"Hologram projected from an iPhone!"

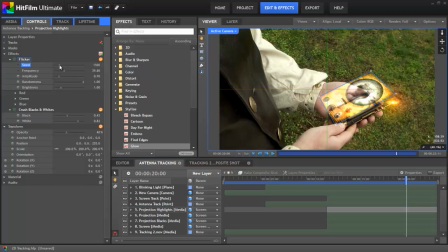And so on the highlights layer of the projection, I'm going to adjust the seed of the flicker just to throw it out of sync with the other two layers.
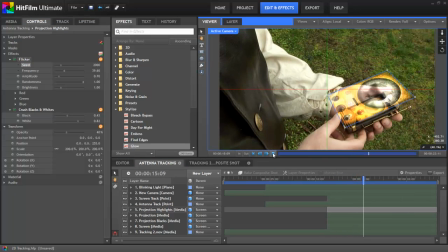And that way, hopefully it'll give a little bit more variety and life to the effect and reduce the intensity that's building up with all of those flickering together.
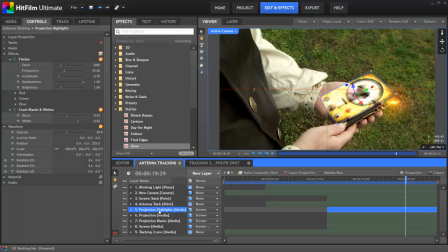Next, we need to create the projection elements that tie the hologram to the screen. I used a beam at each corner and a particle effect through the center. The beams were created using a straightened out lightning effect based on the technique from our recent tutorial on 2D lasers.
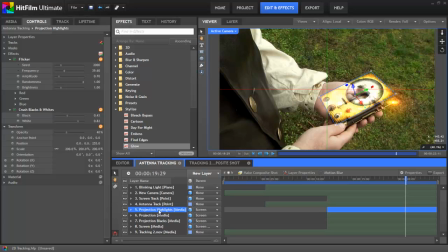But first, I created some points to keep the beams in place. So let's create a new point. We'll convert it to 3D. We're going to parent it to our screen layer. And then in the transform properties, we will zero out its position and orientation settings.
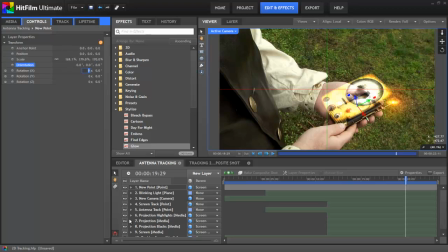Let's disable those projection layers. You can see that now that point is right in the center of our main screen layer. And so now we can adjust its position so that it lines up with one of the corners of this layer.
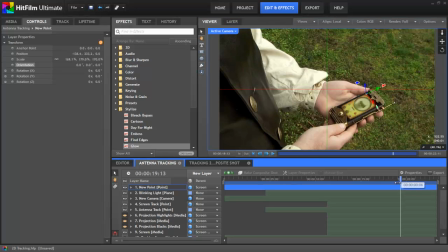And once that's in position there, very quickly as we drag through, it's going to stay locked right to that corner of the layer it's parented to. Now we can duplicate that layer. And with the copy, we'll just move that over to one of the other corners.
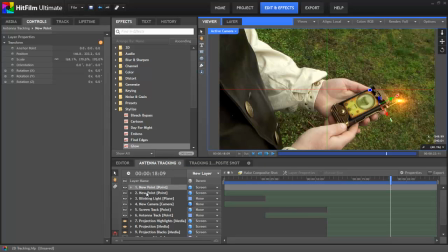And then we can select both of those points, duplicate both of them at once, and we'll move these copies down to the bottom corners of the screen. So now we have four points, which are all named New Point.
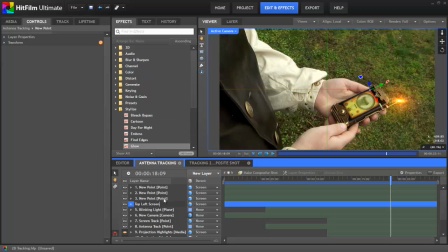So to be able to clearly tell which one is which, we'll select each one in turn and give them logical names so that we can keep track of things. Changing these names so that we can identify them quickly later on is really going to make things easier.
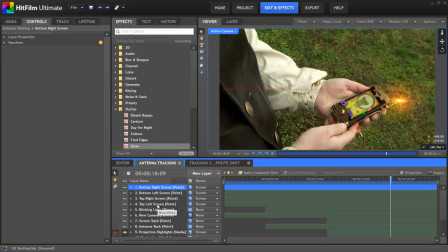Okay, so now we have our four points, which are parented to the screen layer.
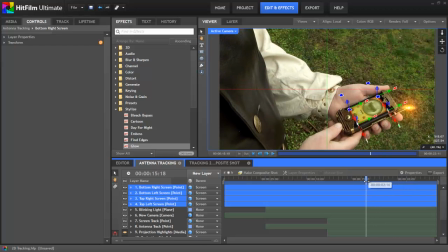And since the screen layer is tracked, as we scrub through, you can see those points stay locked perfectly in position relative to that layer.
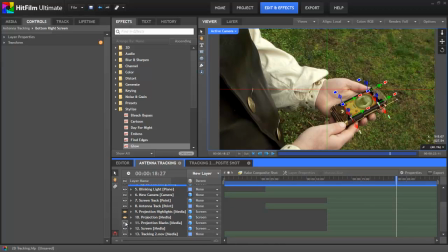Now I'm going to use the exact same techniques to create four more points that line up with the corners of the projection layer, and these will serve as the opposite end of each of our corner beams. I'm going to go ahead and skip to the end since we've already covered how to do that.
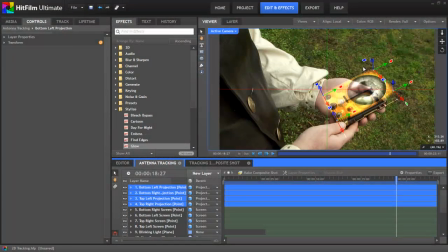So these four points are parented to our projection layer. They're named accordingly, so I know they're the projection points.
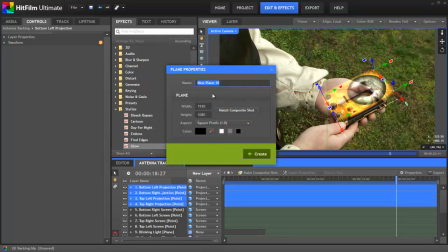So now we need a new plane to create our beam effects on. We'll name it Beams.
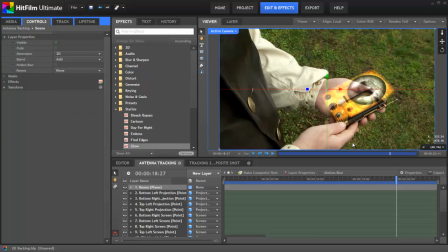We'll keep it on black so that once again we can use the add blend mode to remove the plane, and then we'll add a lightning and electricity effect to that plane. Now we can use those points we've created in the start and end controls of the lightning effect to lock it into position.
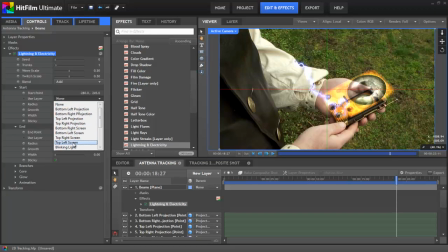So for this one, if we choose the top left screen as the start point,
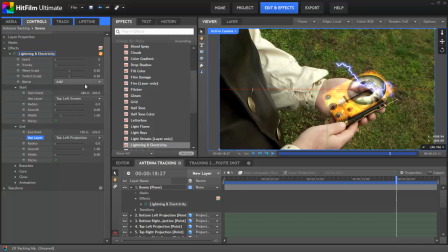and then for the end point choose the top left projection, then we can zero out those start point positions. And now we've got this lightning arcing between the two corner points there at the top left,
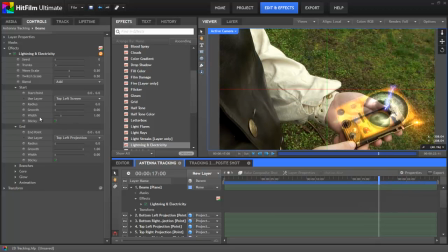which is kind of cool in itself, but we want it to be more of a beam, not so much lightning. So let's set the wave scale to zero to straighten that out. We'll set the branch quantity to zero to remove those. And I kind of like a little bit of twitch in the effect to give it some life.
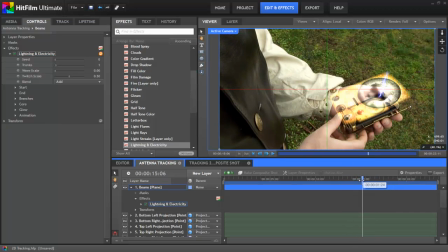If it has a little bit of wobble there. So I'm not going to remove the twitch scale entirely. I'm going to bring it down to about 0.1.
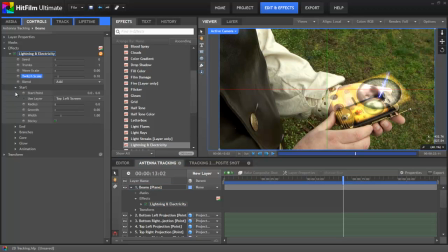Let's adjust the start and end width properties so that the beam widens as it projects upward. And so if the start width is at 1, maybe let's adjust the end width to about 3 or so, I don't know, somewhere in there, so that it looks good. And now we just need to dial in the appearance of the effect.
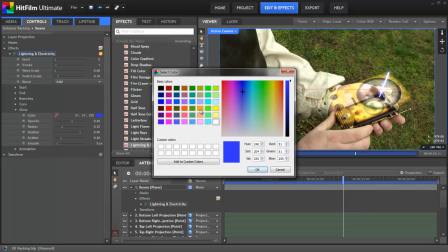So in the glow, we'll change the color to an orangey-yellow that better matches our projection image.
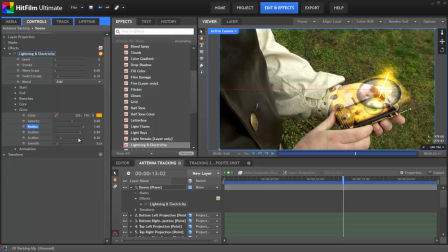Then we'll increase the radius all the way up, and the feather as well, to give a nice large soft beam. And then the scatter I'm also going to bring up to 1. And you'll notice this creates a bit of a grainy appearance to the effect, which I rather like for the aesthetic I'm going for.
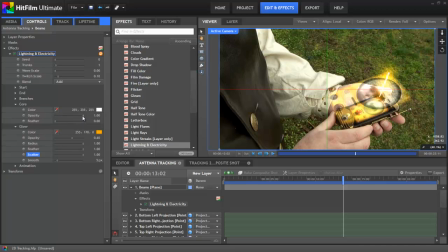In the core settings, I reduced the core opacity down to 33% to lighten that core up significantly. Once we have the appearance of this first beam exactly the way we want it, then we can duplicate it for the three other corners,
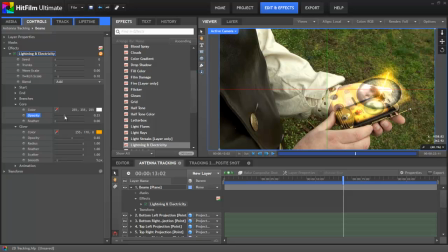and all four copies will automatically look exactly the same. So, we're not going to duplicate this layer.
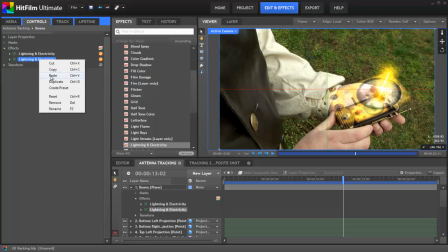We're just going to use four copies of the lightning effect, which can all live on the same plane. So, we'll make a total of four copies here, and then we can rename each of them so that we can quickly identify which corner is which.
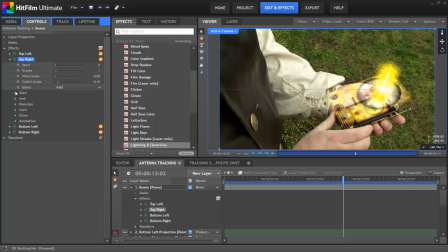And then we can just go through selecting each one in turn and assigning the start and end points to the correct points so that they line up to the corresponding corners. And it's during this point that you're going to be really glad that you took the time to rename all of those points earlier so you can quickly tell which ones are which.
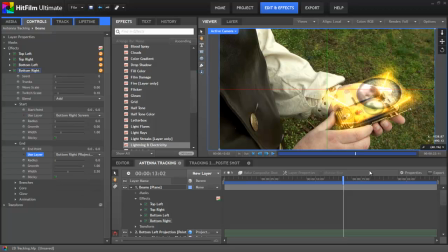And that gets all four of our beams nicely locked into place.
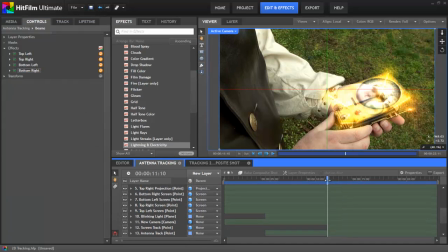So to finish off the beams, let's find the frame where the projection begins, and then we can trim the layer so that it starts at that point.
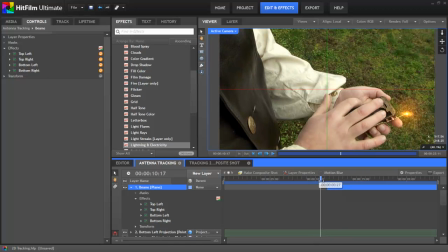And then I want to tweak the opacity of the entire layer just to make all of these beams a little bit more subtle.
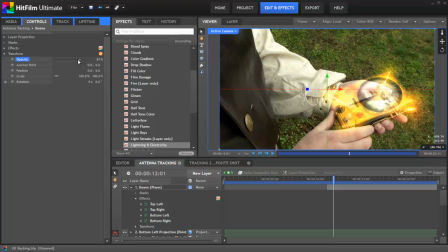Those are a little bit too intense still, I think, so I'm going to bring that down about a third to 70% or so just to soften those beams more.
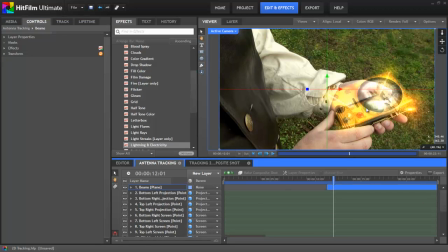The last element that I added to this scene is a particle effect, which fills in between the screen and the projection. So for that, I just started with a default 3D particle simulator, and then we are going to adjust the emitter shape to quad,
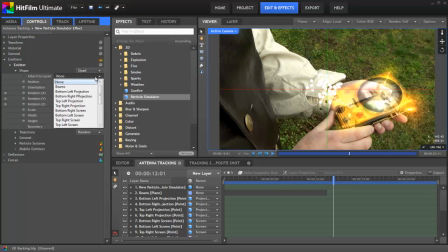and then we can actually attach that to our screen layer so that it lines up with that.
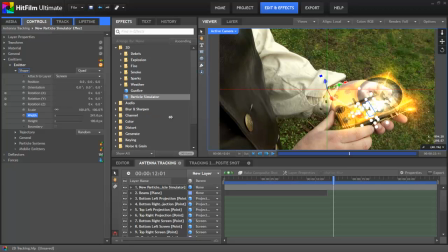And then we can match it to the shape of that layer by adjusting the width and height. To make the particle effect expand as the projection enlarges, we can set the trajectory to cone, and then we can adjust the angle of that to around 40-45 degrees. And then we'll need to adjust the orientation as well.
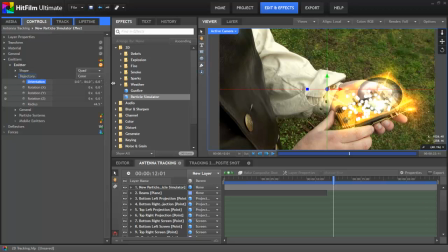We're going to set the Y orientation to 90 degrees to get it so the particles are coming up out of the screen. And so if we play that back, you can see now it looks like all of those particles are just coming straight up out of our prop.
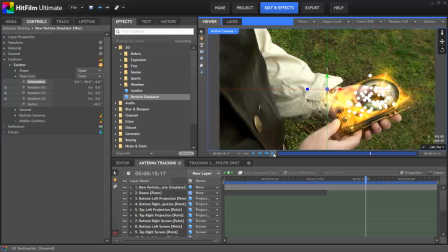Now we want the particles to only last the time it takes for them to travel the distance between the screen and the projection. So that's a matter of finding a balance between the life and speed properties of the particle system. We set a distance of 250 pixels between our screen and our projection, if you recall.
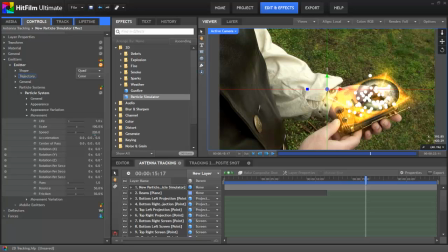So if we want the particles to take 1 second to travel that distance, then a speed of 250 and a life of 1 would get us there. If we wanted them to move faster, a speed of 500 and a life of 0.5 would work as well.
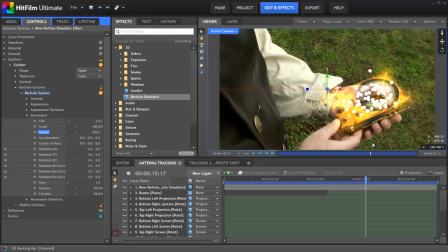Since the speed is the distance per second that the particles travel, then once you determine the distance the particles have to move, some basic math can quickly calculate a life and speed combination that will get you there.
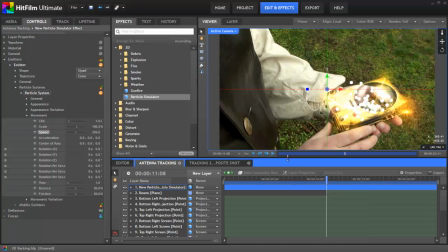So that handles the movement of the particles nicely, but now I want to increase the number of particles.
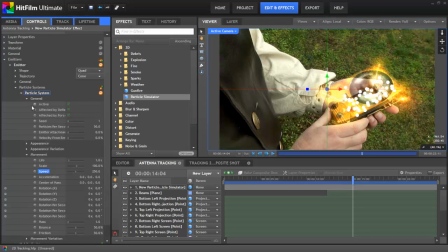So in the general controls for the layer, let's adjust the particles per second to 400. That looks a little bit thick right now, but it's going to work great once we dial in the appearance.
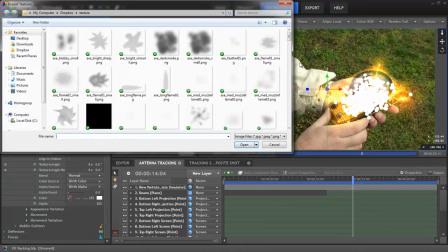So first, we need to import a texture. I used a long vertical texture, which I created for use in laser effects a while back.
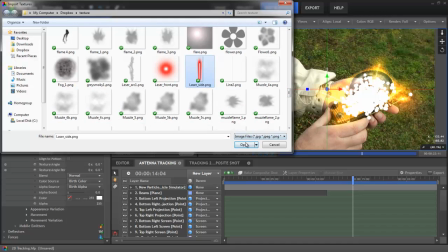And the color is built into this texture, but with the color source set to birth color,
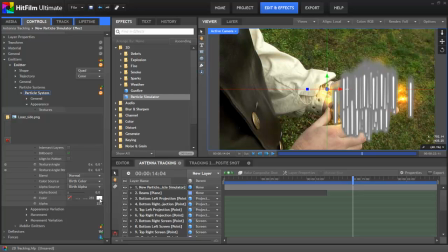which is the default, then whatever color we select for the effect will be applied to the particles regardless of what colors appear in the texture itself.
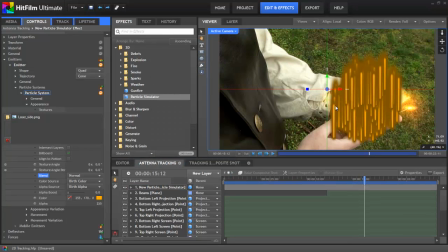So I selected an orange color to match our other effects, and these are obviously too big right now, so in the movement controls, let's adjust the scale down to about 30%. Now let's adjust the alignment of our textures.